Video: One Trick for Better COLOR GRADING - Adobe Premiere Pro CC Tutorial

You can also use it to isolate and adjust a specific color just for like creative or grading purposes.
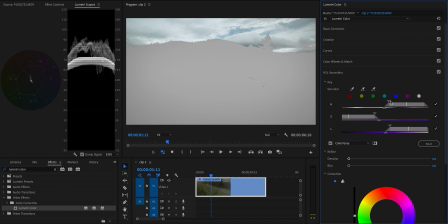(8:11)
So for example, you could isolate the sky if it's blue and desaturate it and darken it a bit so it looks stormier and moodier. That's kind of like the obvious way to use HSL secondary, but there's one more technique I've been using with it to add a lot of extra character to my grades,
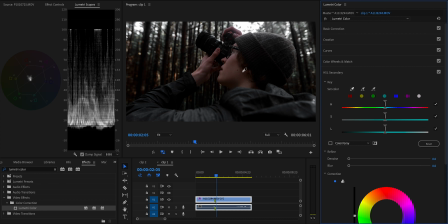(8:29)
and that's to cool off everything except the skin tones. I'm gonna start off by qualifying the skin tone just like we did earlier in this video,
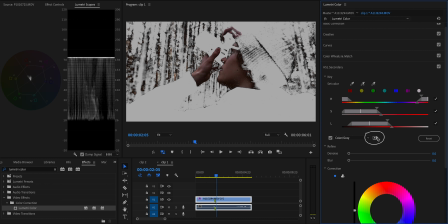(8:38)
except this time I'm gonna press this little button to invert the selection.
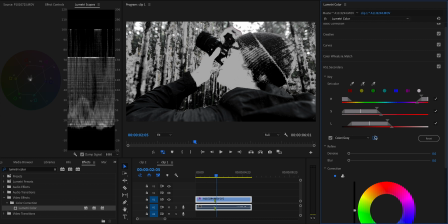(8:43)
So now you'll see we've selected everything except the skin tone. It probably looks a little creepy depending on your clip. I'm also gonna denoise and blur the selection like all the way out for this one. Just since this is like a more noticeable creative effect, I don't wanna have any weird artifacts calling attention to the effect and just making it look bad.
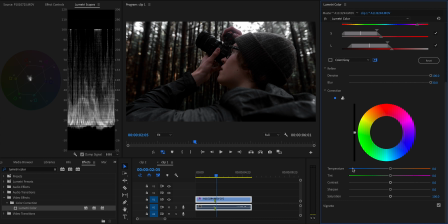(9:04)
And then super simple, I'm just gonna scroll down right past the color wheels, drag the temperature slider towards blue, and desaturate those parts of the frame to cool off and desaturate everything except just my skin tone.
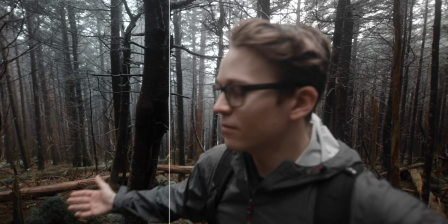(9:18)
By doing this, I'm creating a lot of extra color contrast,
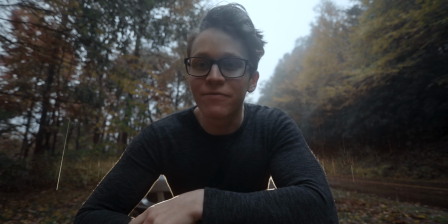(9:22)
which draws the eye much more effectively to my skin tone and also just contributes a lot to having an overall cooler,
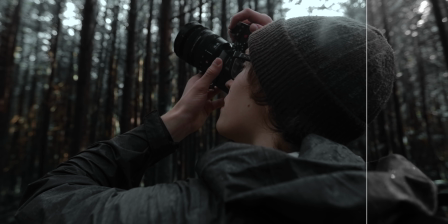(9:30)
moodier vibe without making the skin tones inaccurate. I'm sure you guys are aware at this point that I like to go a lot more moody and cooled off with my grading, but there are plenty of other options and possibilities for this effect depending on your particular style.
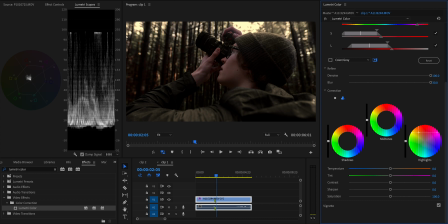(9:46)
I mean, you could use it to warm up and brighten everything except the skin tone. You don't have to use it exactly how I did. Just get creative with it and see how you can use this as a part of your own style and your own workflow. All that being said, this was like a pretty simple video, but I hope it gave you some new knowledge, some new ideas to incorporate into your work going forward. If it did, if you enjoyed this, learned something new from it, feel free to show your support by leaving a like on the video, sharing it with your friends, or even subscribing to my channel and following me on Instagram. I post a ton of stuff on Instagram these days, so you don't want to miss out on that at Aidin Robbins. But that's all for this one. Keep creating, and I'll see you in the next one.